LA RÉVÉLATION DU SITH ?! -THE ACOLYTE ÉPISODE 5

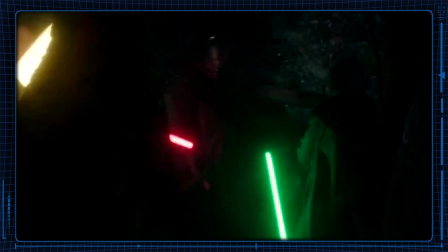Que ce soit la première, on peut voir un combattant du côté obscur faire face à tellement de Jedi que c'en est un vrai plaisir, car même Palpatine qui avait dû en affronter 4 à un moment donné,
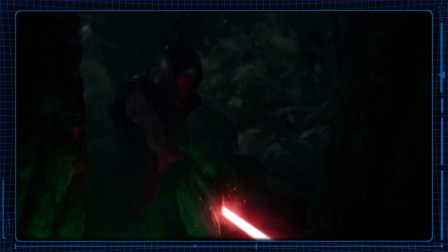il en avait tué 3 quasiment en une seconde, donc là ça dure un peu plus longtemps et j'ai vraiment adoré le style de combat de Kimir.
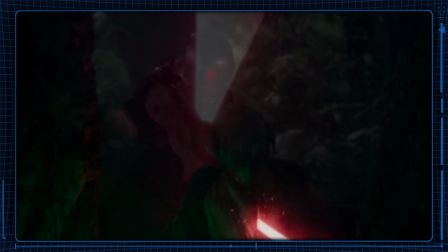On avait presque la sensation qu'il glissait ou qu'il volait sur le sol en avançant d'un adversaire à un autre, c'était vraiment sensationnel.
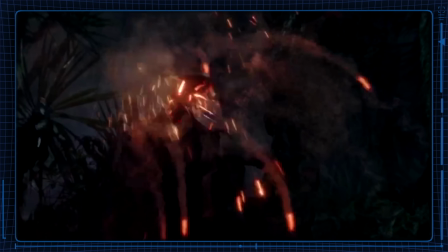Et puis alors cette idée du gantelet et du casque en ce que j'imagine être du cortosis,
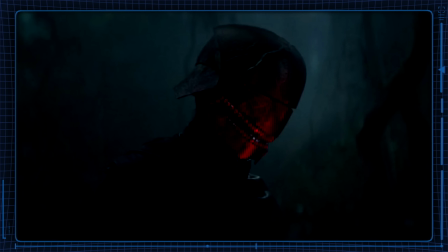c'est vraiment super malin et ça prouve vraiment que les scénaristes ont connaissance du lore et notamment du legends.
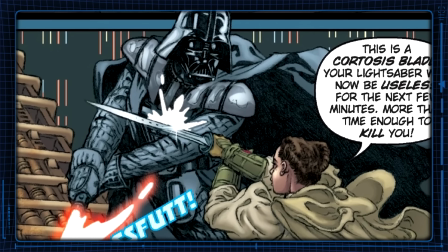Car pour ceux qui ne le savent pas, le cortosis est un métal qui permet justement de perturber les sabres lasers et ça ressemble totalement à ce qu'on peut voir ici.
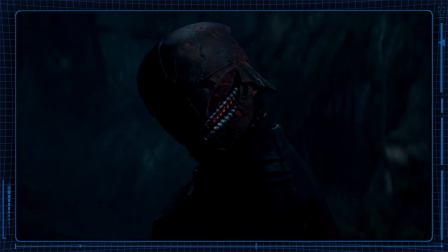Et puis j'en reviens encore à ces coups de boule, ça rajoute un degré de violence au combat qui est totalement inattendu mais aussi tout à fait jouissif. J'ai vraiment adoré les chorégraphies qui sont vraiment diverses d'ailleurs, car on peut voir que Kimir peut adopter tout un tas de styles différents.
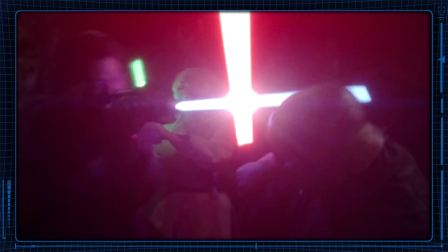Que ce soit le combat à main nue, mais également avec la lame à l'envers un peu à la Starkiller, et j'ai vraiment eu la sensation que cette fois-ci les coups portés étaient rapides et presque réels.
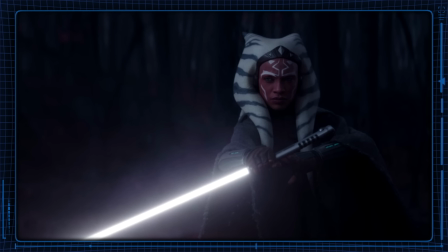Là où chez Rosario Dawson qui incarnait Ahsoka, c'était parfois un poil trop lent. mais ici c'est juste parfait.
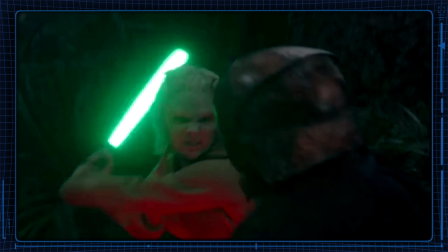Et puis on peut aussi constater qu'il use de malice pour se sortir de mauvais pas comme avec cet autre sabre dissimulé dans son premier,
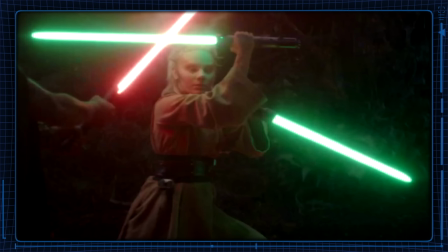un peu à la manière de Cal Kestis, ce qui lui permet de se défaire ultra rapidement de la padawan Jeki qui jusque-là avait été particulièrement surprenante dans
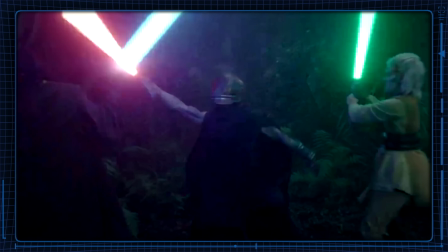sa ténacité.
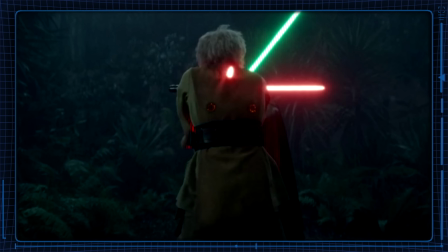On en vient donc à la première mort marquante de cet épisode car c'en est presque choquant de voir un personnage aussi innocent mourir de façon aussi cruelle,
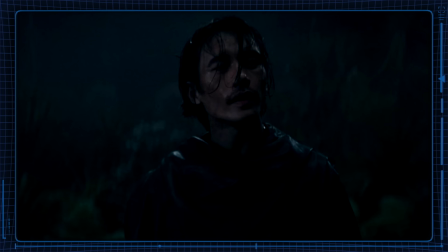et c'est pourtant assez paradoxalement ce qu'on pouvait attendre de cette série donc c'est cool de la voir répondre à nos attentes.
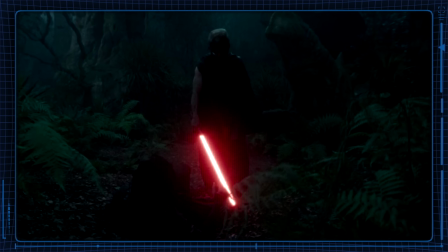D'ailleurs la chouronneuse nous avait dit que chaque épisode aurait des inspirations de certains films
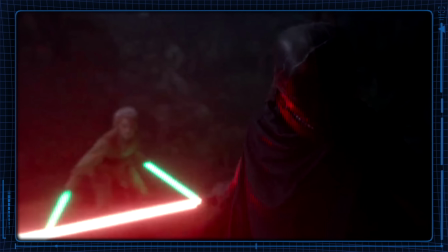qu'elle apprécie beaucoup et je pense qu'ici on a clairement droit à des inspirations de Predator,
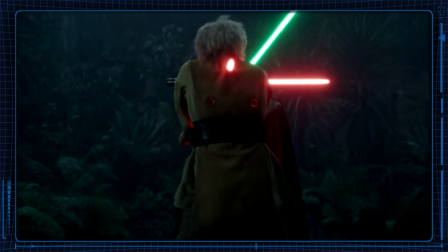et ce qui vient me le confirmer ce sont les 3 coups de sabre portés par Kimir qui semblent évoquer les
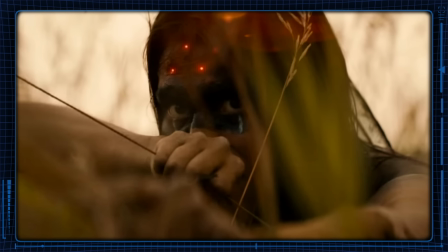fameux rayons laser du Predator, j'ai trouvé ça vraiment cool. Et puis viendra ensuite le tour de Yord, désolé pour sa fanbase,
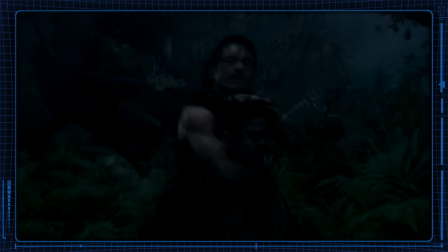je m'attendais vraiment pas à ce qu'on voit une nuque brisée d'aussi près, sans avoir un cut ou quelque chose du genre pour ne pas nous montrer la violence. On avait perdu l'habitude donc ne boudons pas notre plaisir,
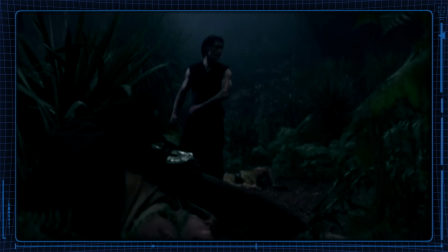car c'est d'autant plus choquant qu'on vient de perdre une bonne partie du casting principal en quelques instants à peine.
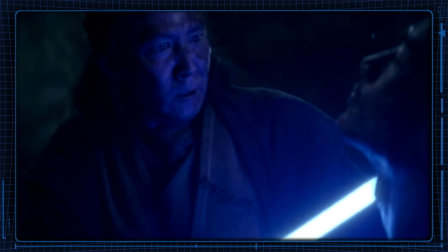C'est véritablement surprenant et ça donne un intérêt véritable à la série car le sort de tous les personnages est en jeu,
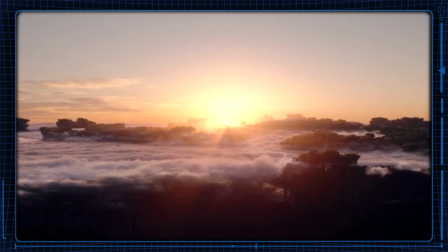ils sont tous en danger de mort, littéralement. Bref j'ai adoré tout ça et puis on en vient finalement à l'arc de Mei et de sa sœur Ocha qui
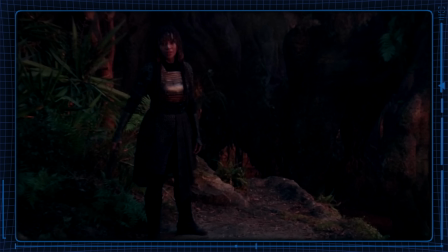est je l'admet la partie la plus faible de cet épisode car on se demande où tout ça va nous mener.
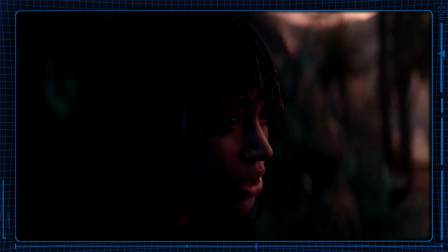Ce qui va être intéressant dans la suite c'est de voir comment Mei va se faire passer pour sa sœur et à quel moment Sol va finir par s'en rendre compte,
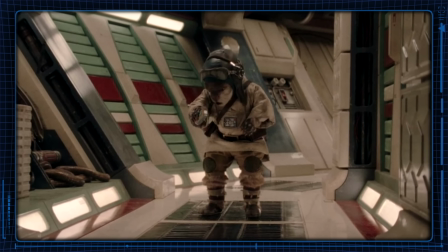j'ose imaginer que la vérité sera peut-être révélée par Basil qui les a suivis dans leur vaisseau et qui devrait
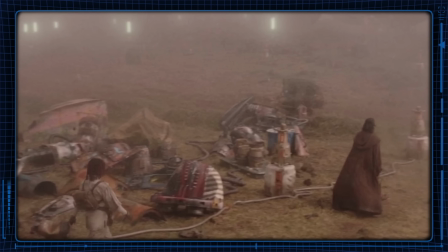sûrement se rendre compte que l'odeur de Maé n'est pas celle d'Ocha, tandis qu'à l'inverse,
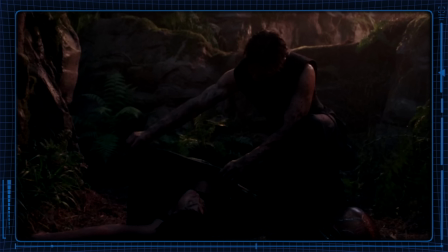Ocha se retrouve finalement aux côtés du prétendu Sith qui a l'air de vouloir prendre soin d'elle.
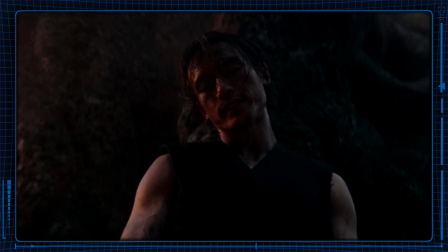La suite logique voudrait que lui s'en rende compte très vite qu'il ne s'agit pas de sa sœur et il va certainement lui expliquer ce qu'il sait véritablement passer sur sa planète pour tenter de la faire basculer du côté obscur.
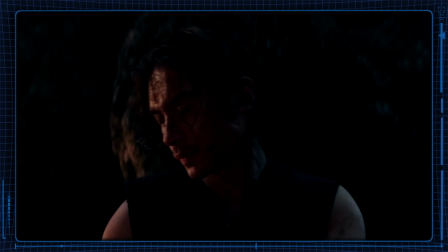Enfin véritablement on parle quand même d'un utilisateur du côté obscur.
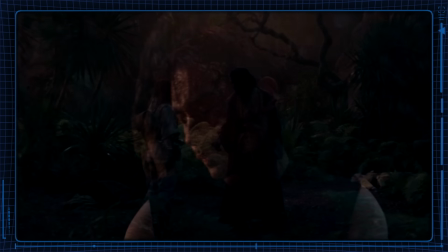Donc ce sera sûrement ce qui se passera ici, et à l'inverse, Sol pourra quant à lui expliquer sa version des faits à Mei,
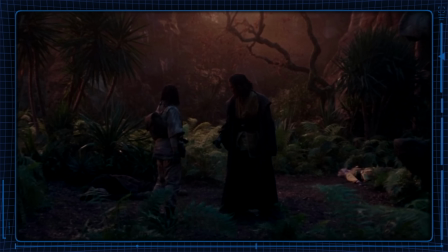ce qui devrait lui permettre d'ouvrir les yeux sur les mensonges qu'a peut-être pu lui raconter Kimir.
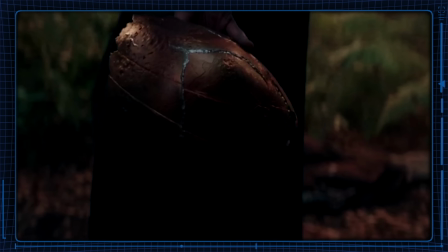La question est alors de savoir qui dit vrai, et plus encore de savoir comment Kimir peut être au courant de cette histoire.
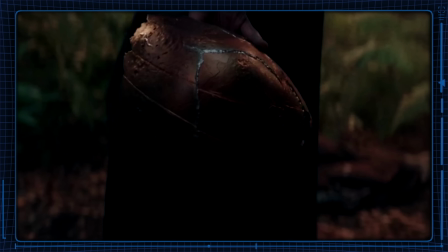Était-il présent ce jour-là ?
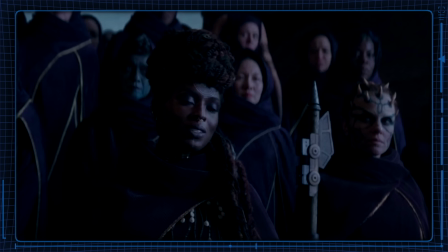La communauté des sorcières n'était pourtant composée que de femmes, et il ne peut certainement pas faire partie des Jedi. alors qui est-il vraiment ?
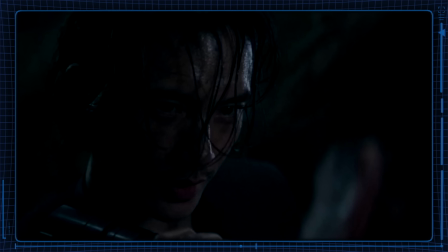C'est la question qu'on peut légitimement se poser.
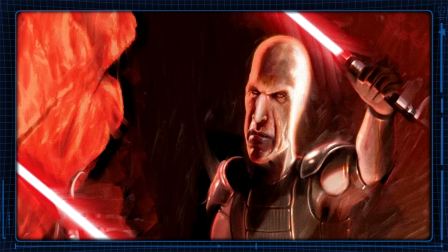Et l'autre question, voire théorie que j'ai en tête, c'est celle de l'identité de celui qui serait amené à devenir l'apprenti Sith.